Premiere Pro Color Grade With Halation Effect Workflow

In today's video, we are going to figure out how you can make your videos from this
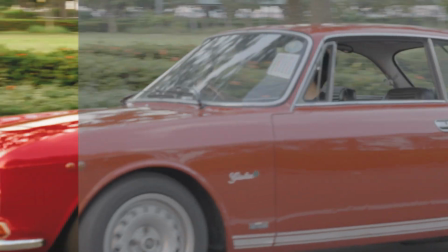to this using a cool effect on Premiere Pro that make your videos more cinematic.
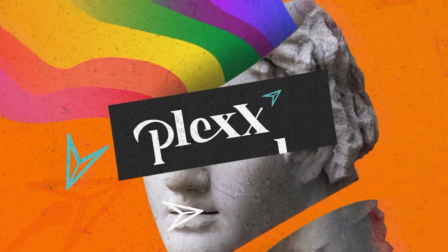Hi guys, Yvonne here from Plexi. Over the past few weeks, I've been experimenting with videography and the different ways to achieve a cinematic look on my final product. This includes trying to figure out the most efficient workflow which is important especially when working in a fast-paced environment Today, I'm going to go through my top process and my post-editing process So first off, I constrained myself to a theme which is documenting what a typical Sunday afternoon look like in Singapore For gears,
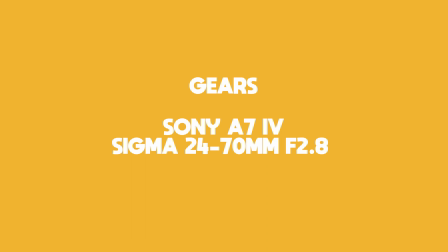I'm using the Sony A74 together with the Sigma 24-70mm f2.8 Mainly what I look for when shooting is my framing, wood of thirds, colours, lighting and my subject For this first and second shot what I did was framing the cityscape
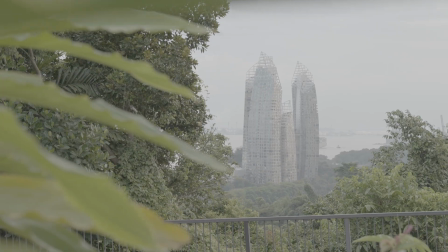in between the trees My reason for this was to have the contrast between nature and man-made stuff.
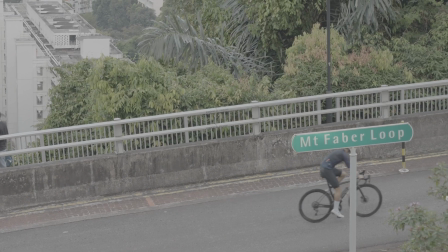In this third shot, the main thing that I wanted to capture was the cyclist cycling up Mount Faber Park. In the fourth one, I framed my subject in between the two tree trunks. And I feel that the cyclist cycling up the road gives that nice leading shot in the whole frame. In this next shot, it was mainly just to capture this nice vintage car.
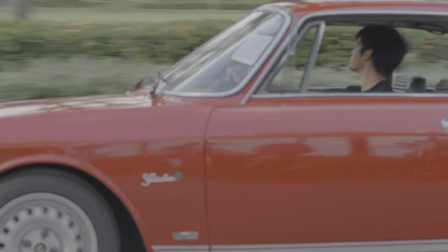What captured my eye was the colours and the whole vibe of the car. Next one is similar to one of the shots taken before.
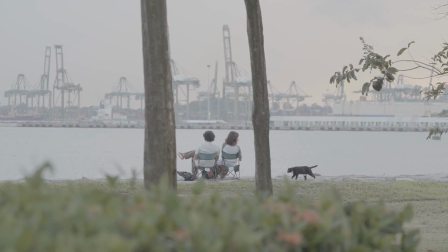Framing my subject, in this case the couple, in between two tree trunks. and the cat walking into the frame was just a bonus to me. I wanted some depth in between the foreground and background. So what I did was I framed the bushes in the foreground and have it blurred out.
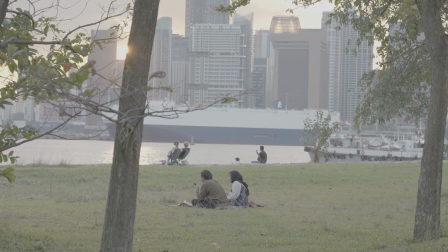For this shot, the bonus factor to me was the sun glaring at the top left hand corner. On top of that, I framed my subject right in the middle of the shot.
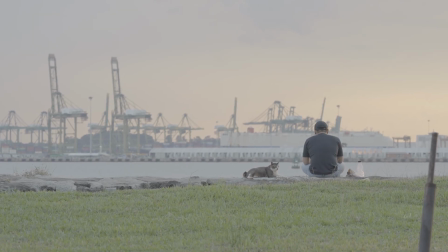In this second last shot, what I did was apply the rule of thirds. I framed my subject one third of the frame, giving some breathing space on the left.
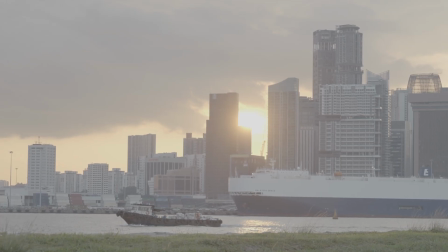And finally for this last shot, it was more of an establishing shot. The lighting was perfect, picking out right in between the buildings in the background. And to me, it was a nice shot to end off the video. Now let's look at the final cut that I made for the video.
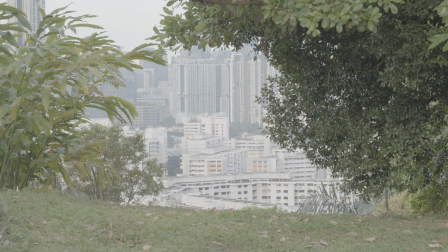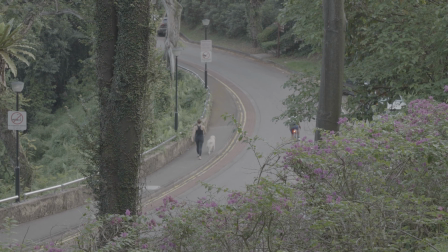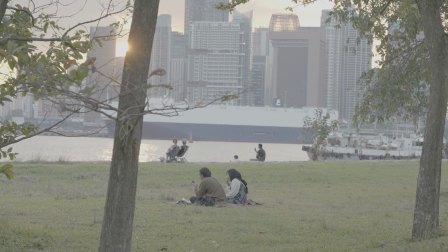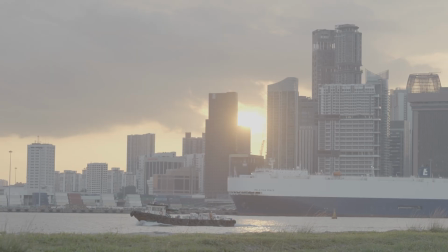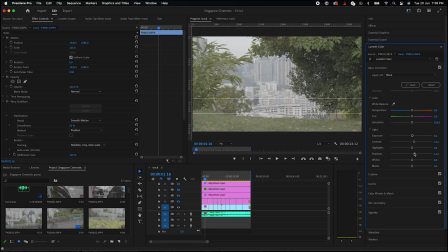Now let's jump in into Premiere Pro. First off, what I would do when color building is refining each and every clip's lighting, colors and etc.
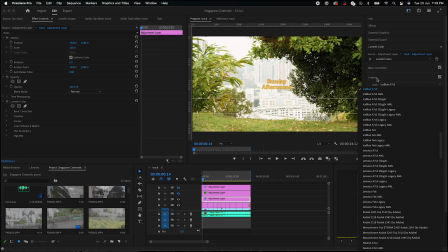Afterwards, I will apply a light called Phantom LUTs, which I will link it down below in the description. After applying the light, I will re-refine each and every clip just to make sure it's perfect. Play around with the curves and make sure nothing is overexposed or underexposed. For this kind of afternoon cinematic shots, what you want to do is have that warm feel. So bump up that temperature And finally I will also add in some Halation and faded film effects And this is how you do it What you want to do is Go to effects And look up channel blur
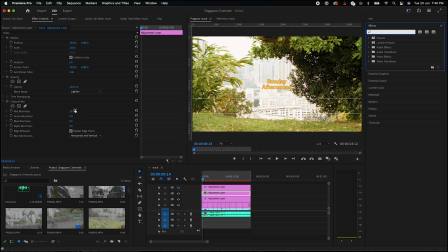Afterwards Increase the red bluriness In between 10 to 30 Up to your preference Next Go to blend mode And make sure it is enlightened
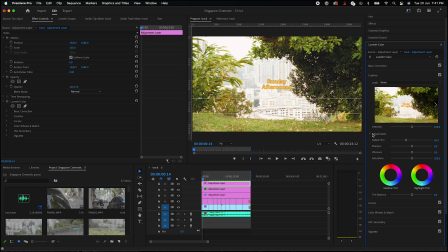For faded film Go under lumetri color Creative Scroll down Till you find faded film I like it in between 30 and 50 And here's the final outcome
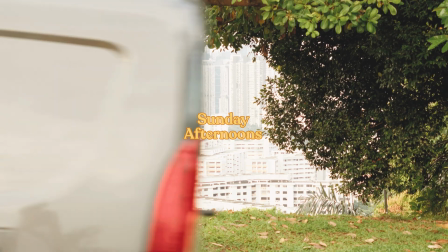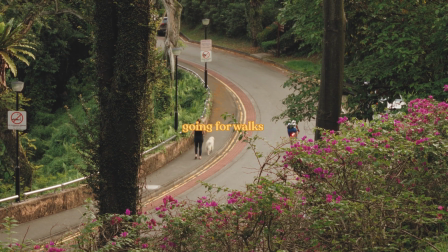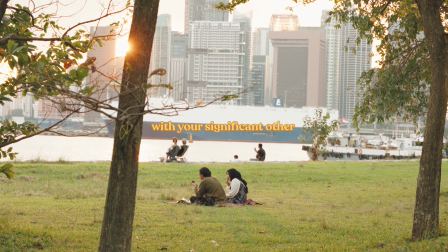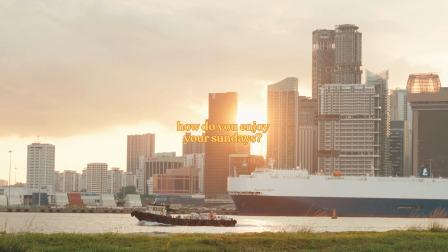Comment down below What other videos you would want to see And don't forget to like subscribe and share see you in the next one